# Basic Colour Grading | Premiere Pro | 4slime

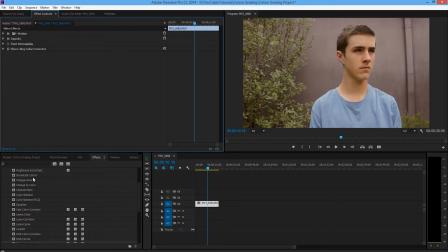(4:15)
The colors aren't as dull anymore and everything fits together nicely. So next what you want to do is you want to bring brightness and contrast into your scene. I usually don't use brightness on these kinds of scenes unless my scene is too dark.
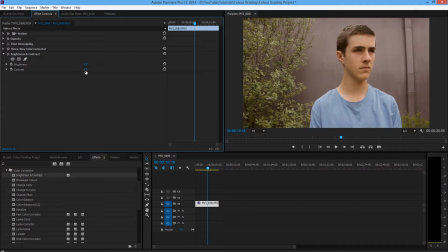(4:28)
Otherwise, brightness washes out your image. So I'm going to set that to 0 and my contrast to about 20 because the contrast will bring in a nice contrast between each of your colors.
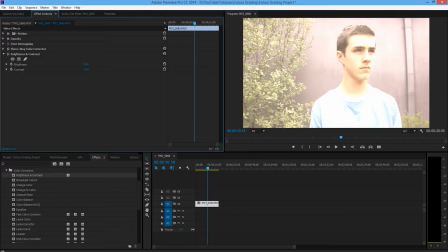(4:43)
Now with brightness, you don't want to bring that up too much or else, as I said, it washes out your scene.
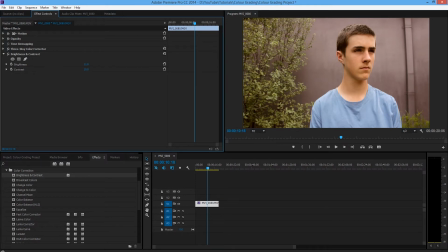(4:48)
It also fights against your contrast. 11 looks good for the scene, but I'm going to keep it down at 0 just to have a nice contrast between my background and my actor, which is me. So once you've done that, then you want to go up to sharpness.
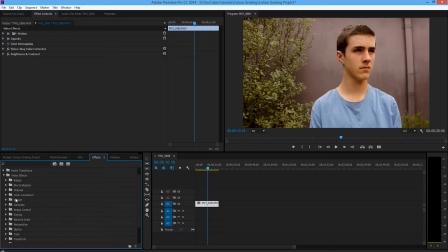(5:03)
Now this is just a personal thing that I do, because I film on 0 sharpness on my 600D. So when I find blur and sharpen, there it is, I'm going to drag sharpness onto the footage.
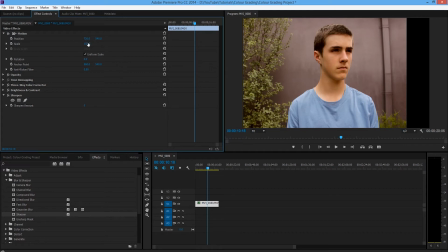(5:17)
Now before I start doing this, I'm going to zoom in and bring you to my hair.
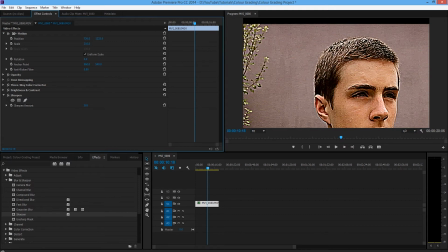(5:24)
What sharpness will do is it'll sharpen your entire image. It'll define each individual line, but you don't want to sharpen it up this much. Let's do a nice 1337. What this will do is this will wreck your image, and it'll highlight every single line and
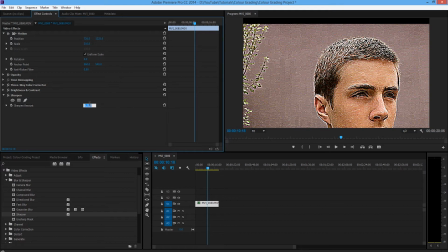(5:42)
grainy part of your image, and you don't want this.
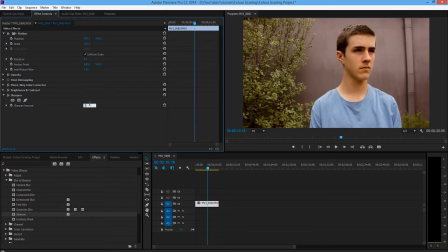(5:45)
So what I do is I just go with a nice flat 20, because I find that works best. It adds a little bit of sharpness, but it doesn't over sharpen. So as you can see, this is before and this is after,
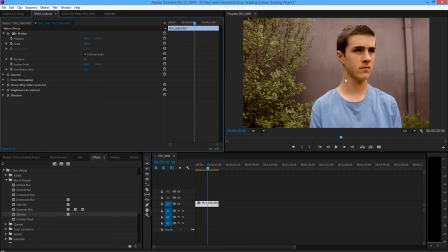(6:00)
and this works really well with this kind of scene, in my opinion.
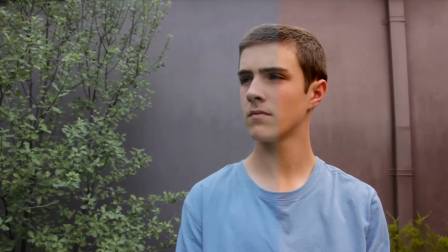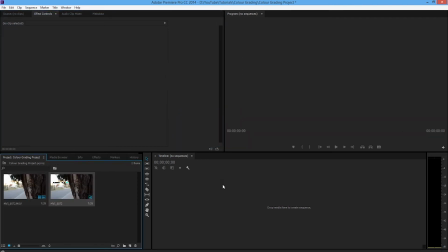(6:12)
Next, we're going to do another scene that I have. So this is a scene where I use a follow focus with
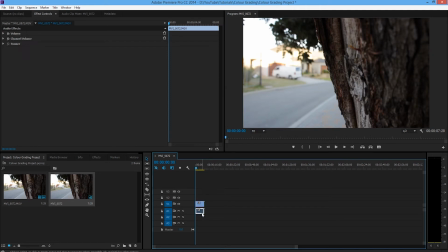(6:22)
magic lantern in my camera. So let's just get rid of the audio, because the clicking of my lens is terribly annoying. So let's cut the part off this. And as you can see, this scene here was lit reasonably well with the sun, but you can definitely see some overexposure in the background.
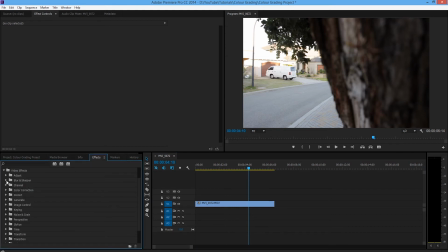(6:40)
So we can't fix this, but what we can do is we can use it as color. So you want to go back into color correction and scroll all the way down, 3-way color corrector, and drag that onto your clip.
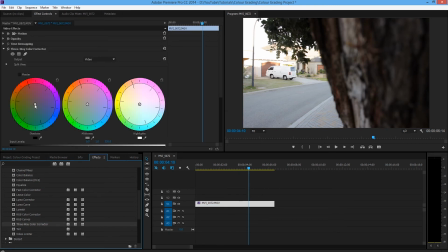(6:54)
And then for this, I want a brownish effect as well. So let's drag this more to the brown, but not too much, because this scene needs to have brown, but not overdone. So let's bring this up. Let's get that like that. Let's get part of the tree in focus.
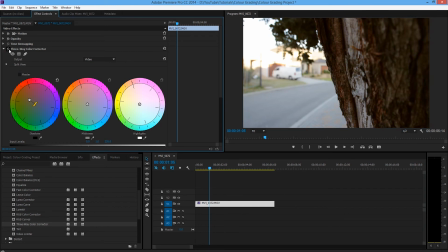(7:11)
There you go. So as you can see, even already with just shadows, this definitely brings out more of the tree. Just this again. Big difference. Now let's go up to brightness and contrast.
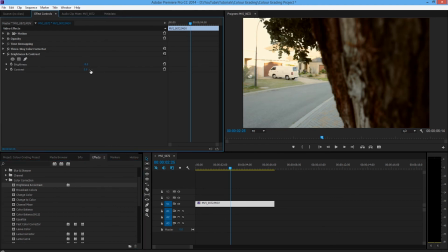(7:24)
Bring this in. Let's darken the image a bit, because we've got overexposure. And the saturation in this can't be overdone, because we have a very dark, oh not saturation, sorry, contrast. We have a very dark image already with the bark. So what you can do is you can wash this image out.
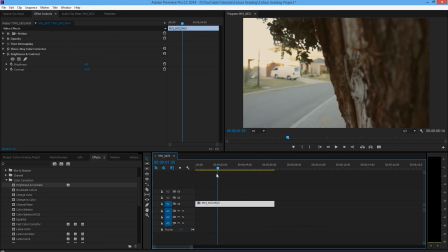(7:43)
It gives it a great effect, and this would work really well to bring the audience into thinking that you've got film. You're filming on film. So if you add film noise to that, that'd be great. So that sounds like I'm saying, if you add film grain to that, that'd be great.
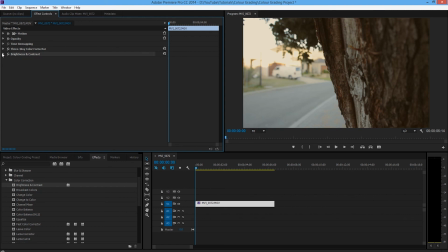(8:01)
Nah, but it'd actually make the image look really good. So this was unexpected, but yeah, wash this kind of thing out. It looks cool. Brightness and contrast, and then let's bring in some sharpness. So let's sharpen the already unsharped bark.
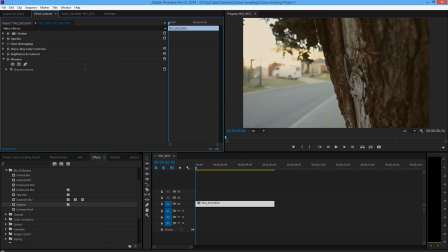(8:17)
Not too much. Let's go about 20 again, maybe 15. 20 looks like a bit much. And there you go.